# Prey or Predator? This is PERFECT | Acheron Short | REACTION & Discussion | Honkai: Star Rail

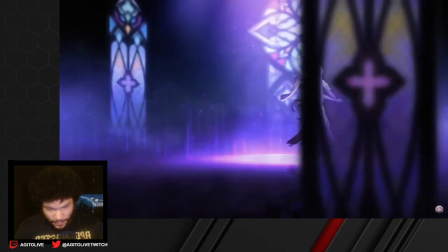Many were drawn to this feast. The IPC, the Garden of Recollection.
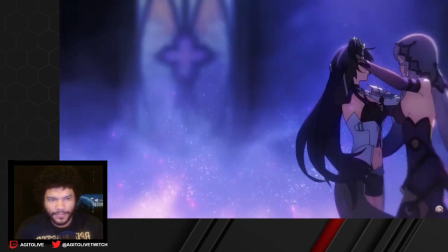I like how she's not even looking at her.
Fools, the Nameless, and the Annihilation Gang.
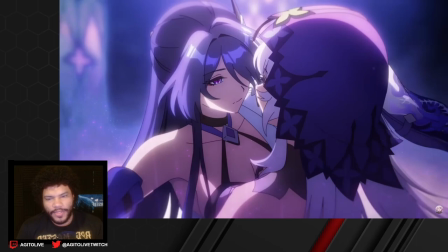They should have been present, but always hear the movements. Duke Inferno is dead.
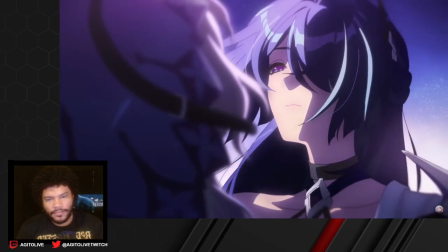He and his children won't be attending. What have you done?
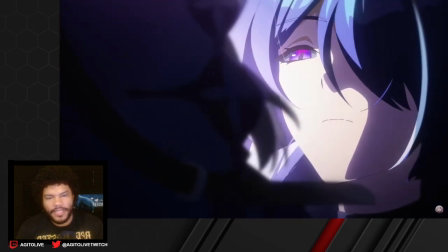I think it's when she realizes she's not a ranger, also.
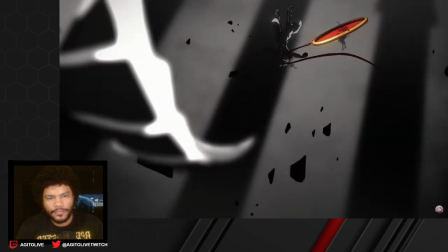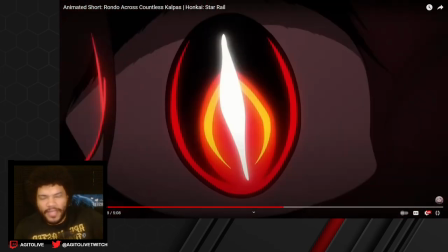Right? Because she's not a galaxy ranger. Right? She is an emanator of Nihility, and if I remember correctly, then the galaxy rangers are of the hunt. With that said, we know we're getting Boot Hill, I think is his name, soon, and he is a galaxy ranger, so maybe that has something to do with it.
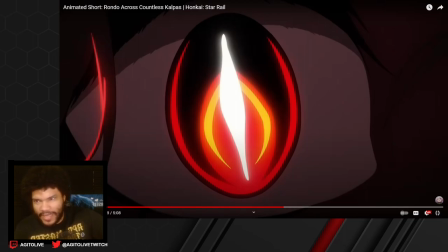Maybe Boot Hill is about to show up to, like, try to apprehend, you know, the sheriff coming to town, try to apprehend, you know, an imposter ranger or something along those lines.
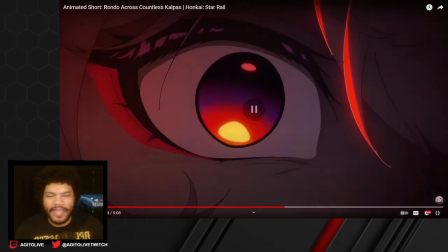I don't know. Or maybe she is actually a ranger. I don't think we really know. They just keep saying that, but yeah, this switch here.
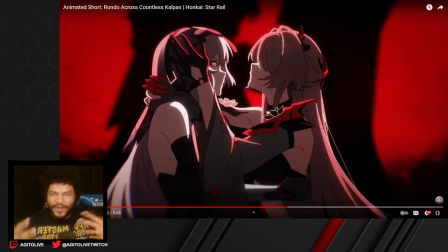This, like, I love this switch. This, like, I don't know. I want to say macabre, but that is not the word I want to use. It's just, there is, the tone shift here is, like, heavy.
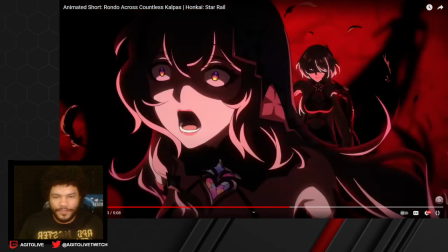Very heavy. The music change. We wouldn't even notice that.
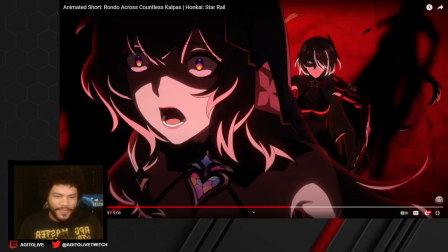The shadows, everything. I like the, you know, the birds. All the bird motifs for, you know, death and all that.
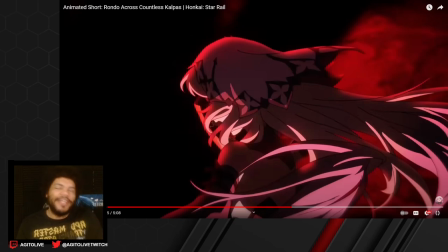Can't escape. You're now drowning. She literally stared into the abyss, right? The abyss, her eyes, right? Nihility, the endless void. Yeah.
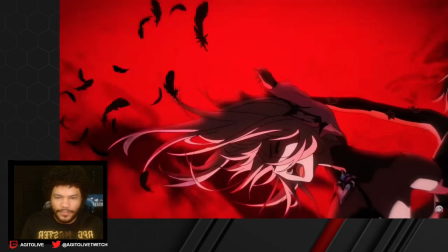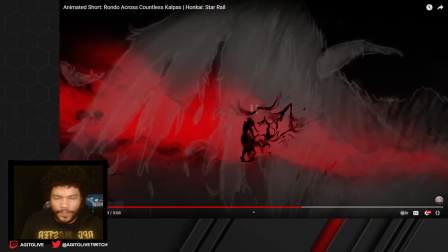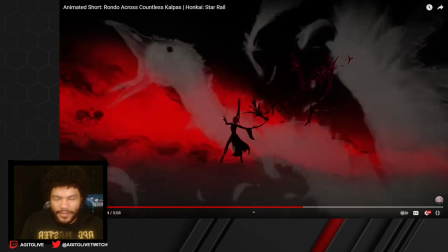And the abyss will stare back at you. These visuals are nuts.
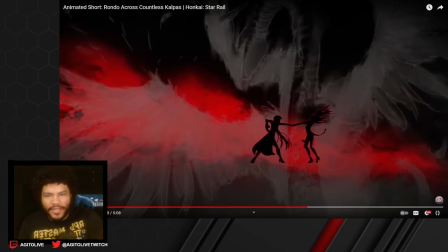Like a snake getting a bird. Like, you're literally in the background, you see the snake attacking and killing a bird. And if in this scenario that she is the snake.
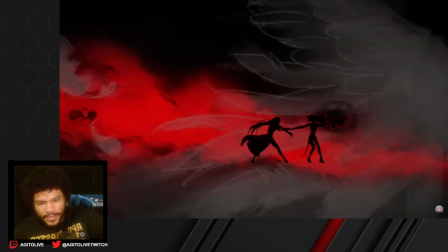Mm-hmm.
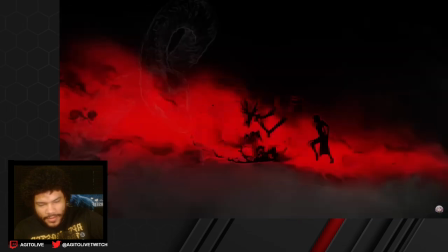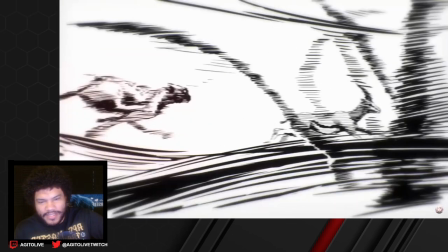that imagery is insane. All comes to it in natural predator.
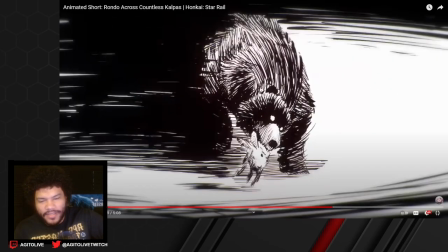Yeah. Like, literally, that's... I love this imagery of, like, Acheron is this, like, is a predator. Is, like, just waiting around, I guess you could say. Ready to strike at any moment. Something within, maybe.
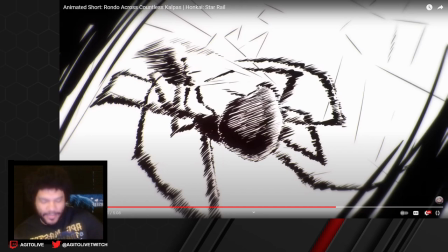Then something that is... It's so interesting because it's something that's never had to really, like... with the shark imagery, I think of something that's never had to evolve.
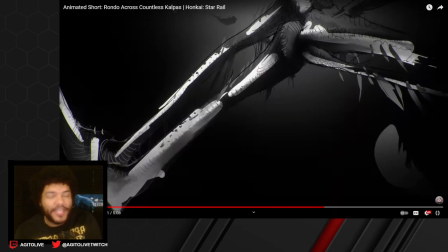With the spider, I think of the creeping fear of the unknown, right?
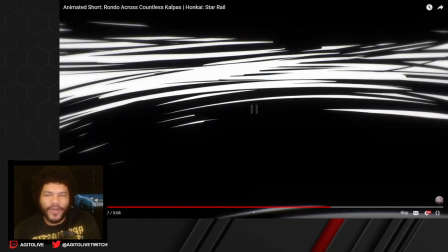I don't know. It just... This invokes so many different emotions at the same time.
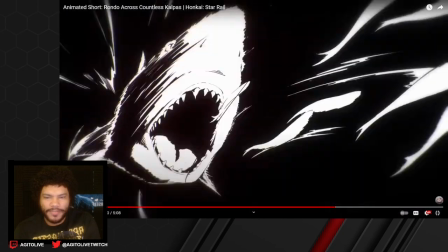It's drawn so well, too. Yeah, pack of wolves. School of fish running from a shark. A spider wrapping it up.
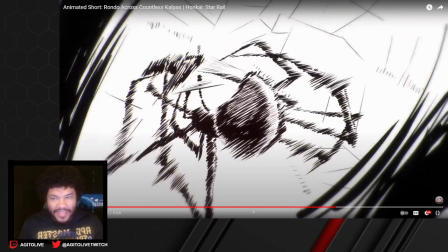Like, that's what it is. Inevitable death? I get, like, I, that is the vibe that I'm getting.
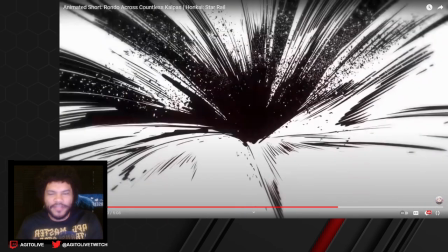And I'm hoping that is, like, the vibe they're trying to push off here, because that's what it feels like. It feels like no matter what you do, they're the endless void, the end of everything, right?
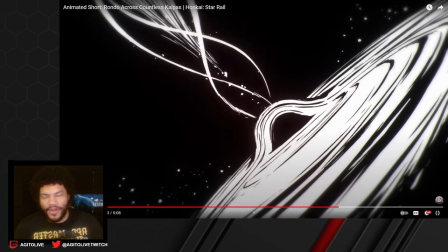Or that all things will come to an end. It's very interesting. It's very fascinating.
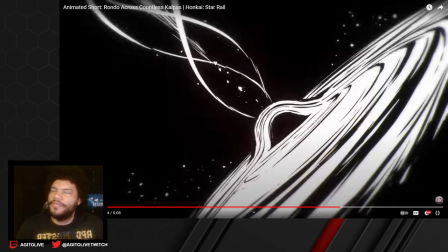It's very fascinating to me because, like, I love stories that involve, honestly, what got me into, stories that involve the concept of nihilism or nihility, or that all things will come to an end no matter what you do, etc.